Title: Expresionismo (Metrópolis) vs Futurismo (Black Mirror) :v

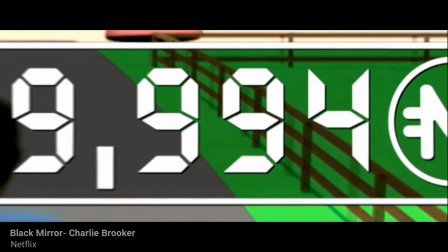246s
Un mejor ejemplo podría ser la pintura Ingranagi di guerra,
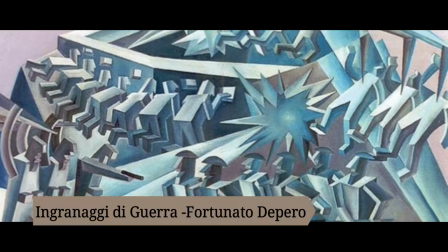251s
de Fortunato de Pero, obra que representa lo sucedido durante la Primera Guerra Mundial.
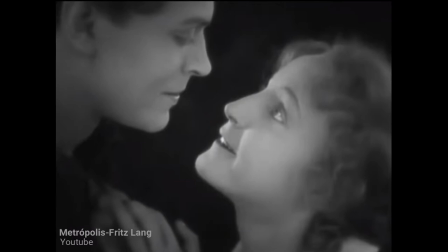258s
En Metropolis predomina la actuación con una mímica exagerada, casi teatralizada, donde los personajes intentan exteriorizar sus sentimientos.
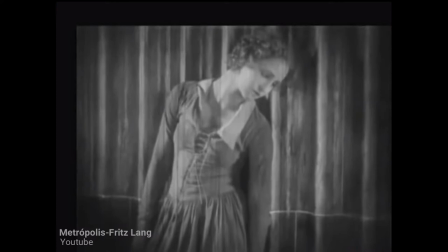266s
Esto se puede ver en el uso del primer plano.
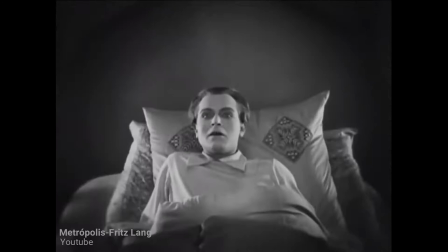269s
Cabe mencionar que también hacen uso de los planos generales para demostrar el ambiente y el contexto en el que se encontraban los personajes.
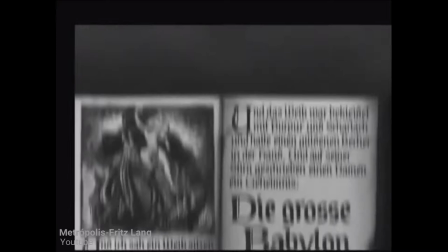276s
Terminan los movimientos mecánicos, abruptos y entrecortados que superan el comportamiento real de las personas.
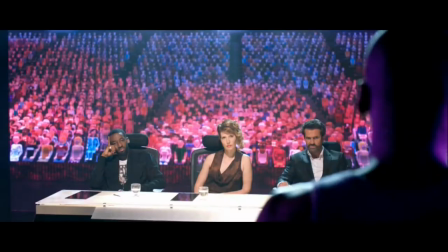282s
En el futurismo de Black Mirror se hace notar la fuerza y la violencia de las acciones.
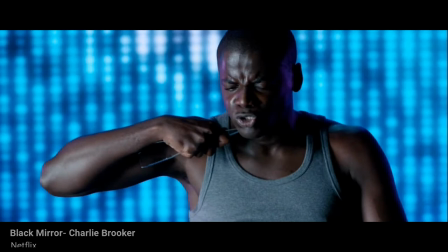287s
En la serie se utilizan todo tipo de planos, en especial el primer plano y el plano americano,
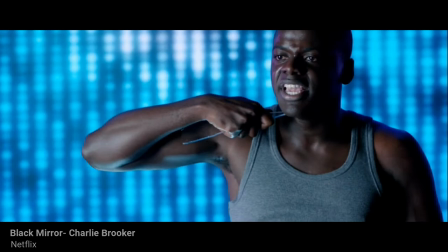292s
por el simple hecho de demostrar la cruda realidad de los personajes y toda la infelicidad del ambiente que perdura en la mayoría del tiempo en los capítulos.
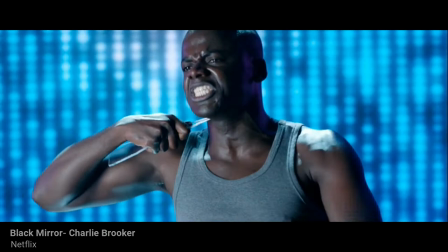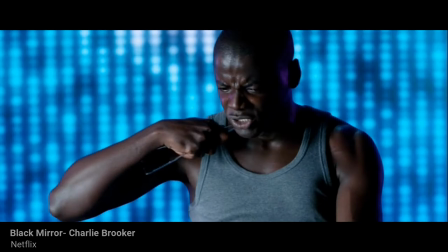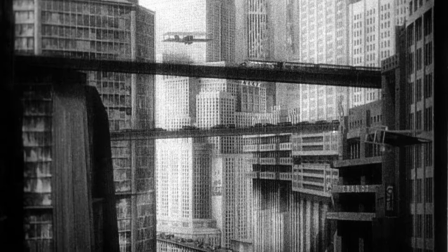314s
En la arquitectura Metrópolis posee una escenografía imponente, donde se construyen lugares artificiales.
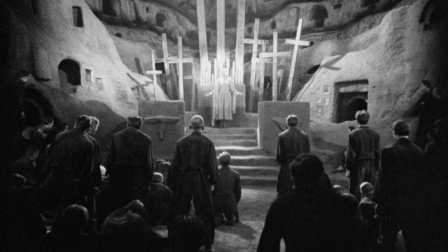321s
Las construcciones son inmensas y simétricas.
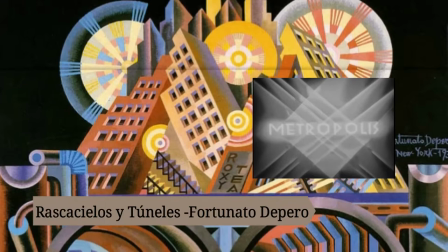324s
Si quisiéramos asimilar a las dos vanguardias, la obra futurista Rascacielos y Túneles, de Fortunato, de Pero,
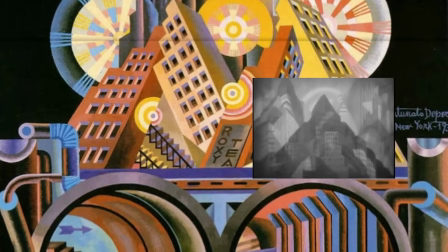332s
se parece en cuanto a la edificación del firme expresionista Metrópolis Sin embargo,
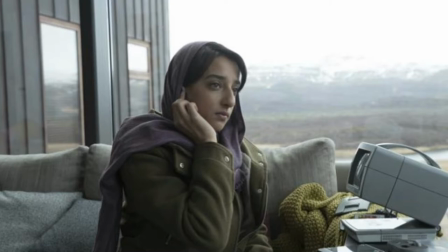337s
en Black Mirror, en el diseño del lugar ya no se habla de la medida del edificio o qué tan impotente se vea,
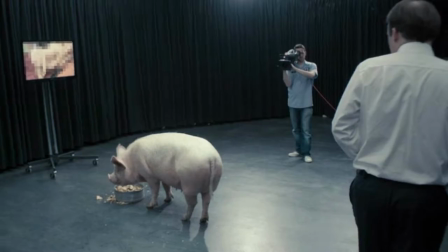343s
sino de la destrucción del ambiente preexistente En conclusión,
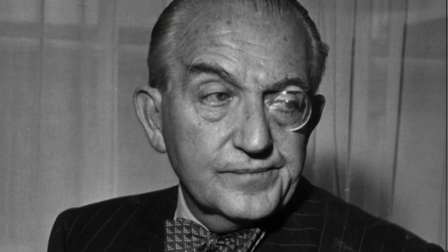348s
las dos vanguardias expresan lo que el autor desea Pero el expresionismo busca expresar los sentimientos,
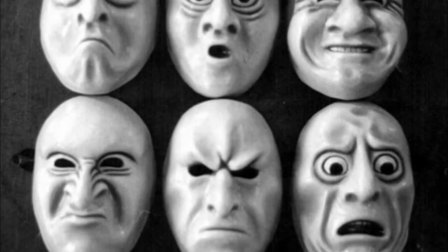354s
emociones y pensamientos sea cual sea el entorno Causando así un efecto en las personas Por otro lado,
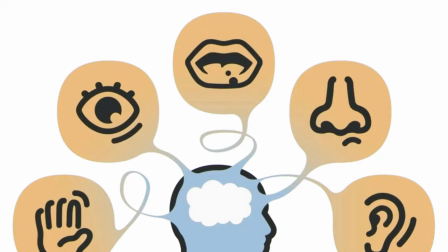360s
el futurismo giraba en torno a otras cuestiones Una de ellas ponía énfasis en la sinestesia Que significa romper las barreras entre los diferentes sentidos de la vista,
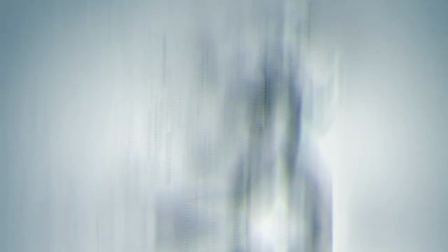369s
el tacto y el oído También se usa la kinestesia,
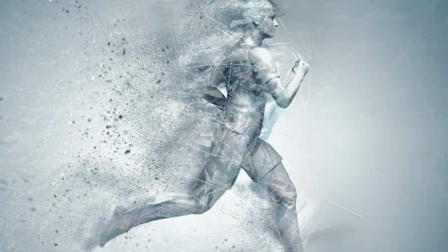372s
que es la ruptura del cuerpo en reposo y uno en movimiento Y por último, el futurismo crea una analogía entre el humano y la tecnología.